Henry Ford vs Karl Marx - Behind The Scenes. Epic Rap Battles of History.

What is it about his face? I don't know how to explain it, but I tried to capture it a little bit.
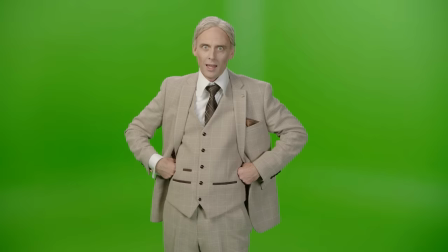(4:13) You might not need to very proximate.
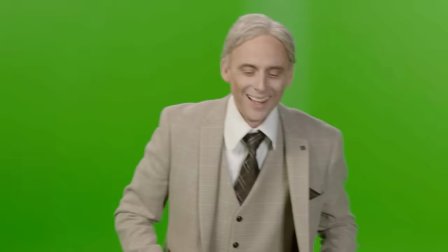It's kind menace, right? It's like dangerous friendliness, dangerous cheerfulness. Evil, evil and bizarre, this man. That's about right.
Okay. I was eating some sticky gum and it got caught. And unfortunately, I had to shave my entire mustache. I'm using it as an exercise in humility, but I can't wait for the bitch to grow back, you know? Now keep the lips pinched close and say 1, 2, three. So what kind of accent would Karl Marx
have? 1, 2, 3. Well, he was never recorded, so we can't know for certain, but he was Prussian, which is basically now Germany.
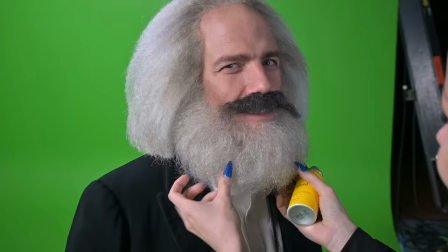(5:06)
So his accent would probably have been sort of like German and maybe a little bit Russian, but not either of those things exactly.
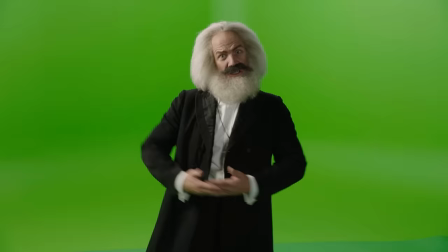(5:13) How long have you been growing this beard, Carl? Since I was 7.
But I knew it would have a base in German. So I'm studying the German accent by David Alan Stern. If you have to ever learn dialects, this guy's great.
The point of maximum vibration for the given accent or dialect.
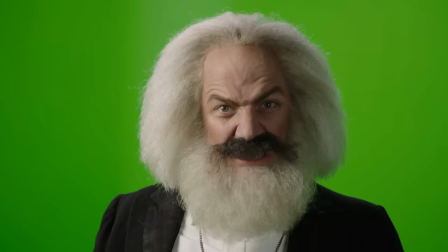(5:31) Now, in standard American speech without an accent, which I just switched to, I personally use...
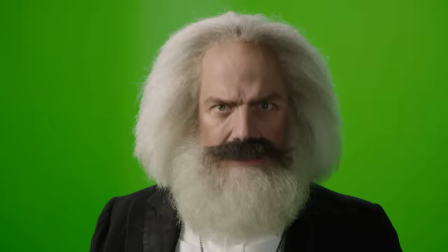(5:38)
Come on, man. The air coming through your mouth comes from a different place than when you're speaking as an American. It doesn't go over the tongue and under. It kind of goes straight through the tongue.
My concert didn't cause mass craze.
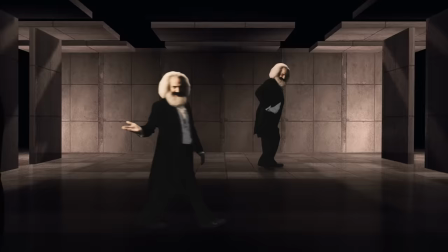(5:50) Greed did.
It's not easy to do. I wanted to have it be not a stock German accent.
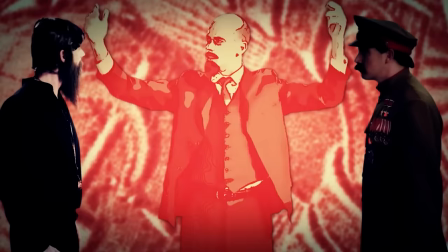(5:55)
Having done Hitler already, I sort of already burned this one. I also didn't want it to be too much like Gorbachev's accent.
Did somebody say birthmarks? A, B, C, D, E, F, G, H, I, J, K. A, B, C, D, E, F, G, H, I, J, K. Did I just forget the alphabet?
Hello, friends. Welcome to a little peek into a couple of the post-production things of Henry Ford versus Karl Marx.
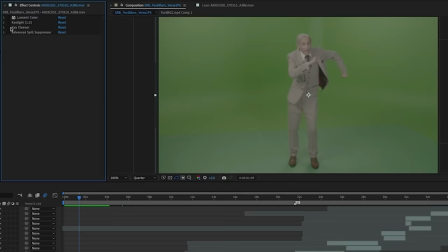(6:26)
So there's Henry Ford. It's just me standing in a green room. The first thing I do sometimes is add color to the footage.
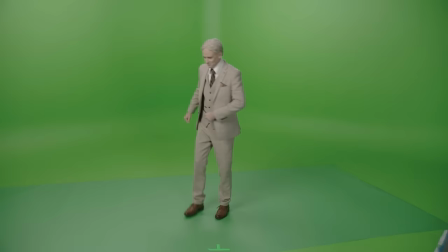(6:33)
It comes out of Jon Na's camera in a raw format, so it's really flat. So sometimes before applying the chroma key effect, I'll boost the colors first so the greens get really loud. There's a little trick we did. We're always looking for ways to get characters on and off screen in some sort of organic, natural feeling way.
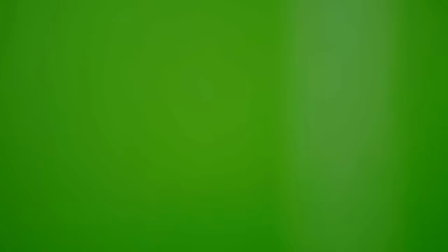(6:50)
And this, it's just kind of rotating like a clock. That guy goes that way, this guy swoops in.
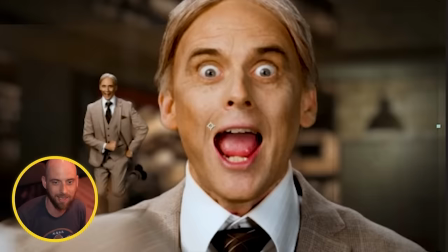(6:55)
Henry Ford leans in a little bit, so we just exaggerated that with this little turn.
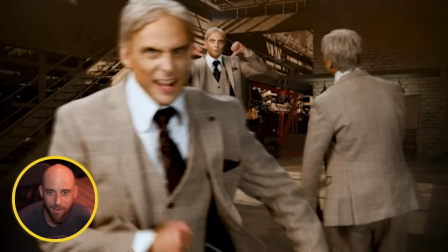(7:00)
Here's an interesting sequence. Take a look. Henry Ford kind of dances around himself. This is actually a few different clips.
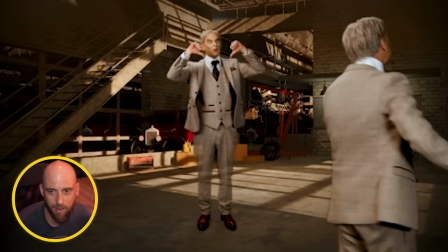(7:06)
This Henry Ford here is gonna go away.
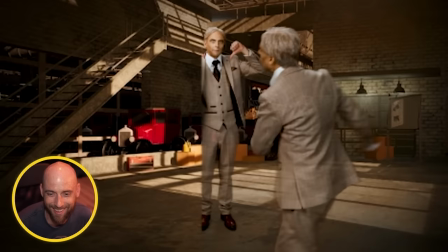(7:09)
If I get rid of this front dude, you'll see that this Henry Ford, this Henry Ford, look, even the performance, I'm like, that sucks.
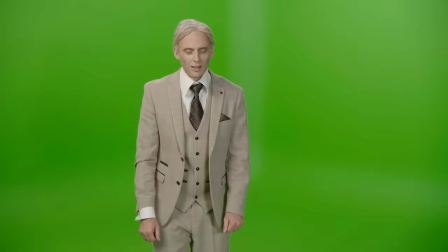(7:18)
Look, I turn around because I messed something up.
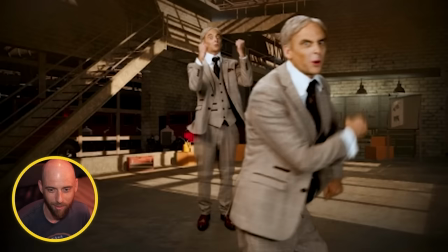(7:25)
But I just got rid of him and put a new guy in, a different take. So when you put the front guy back in, you can't tell. So it looks like the same continuous performance, but it's not. And then we'll render that out.
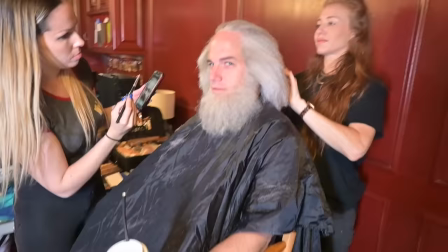(7:41)
Just keep going, keep refining it. And eventually it's a video.
Oh, hello.
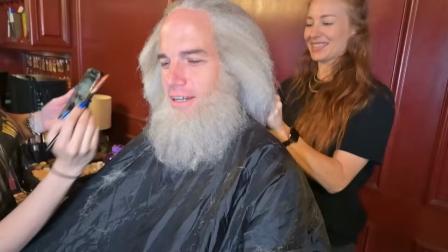(7:45) Tell my brothers Boffer, Bofer, Beaker, and Blooper that I'm gonna be late for the search for the golden ring.
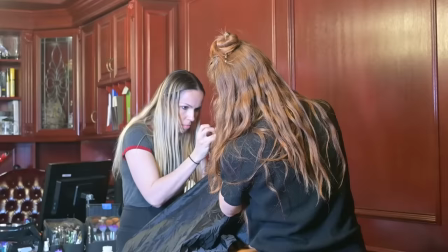(7:55)
Just got a late start this morning. Shout out to the hair and makeup on this. They do immense work.
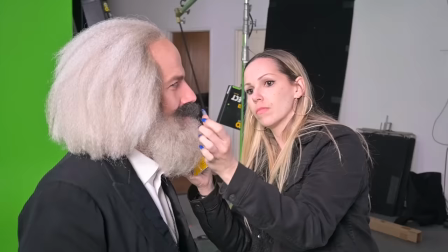(8:00)
I thought I was gonna be in the makeup chair for like 5 hours. I was in and out of there in 90 minutes.
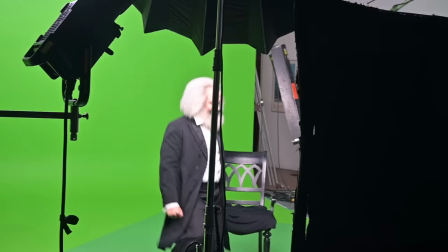(8:05)
Bing, bang, boom, all of a sudden I'm Karl Marx, prepare to be rhymestomped.
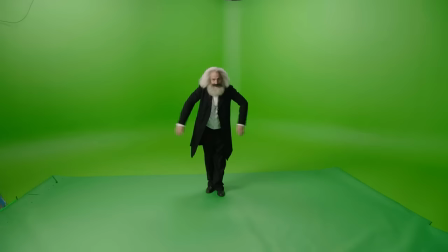(8:10) I'm dropping you like Hitler dropped your name in Mein Kampf. My concepts didn't cause mass grave. Read it.
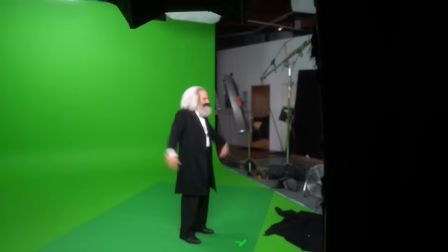(8:15) You get that from books, but you didn't read shit.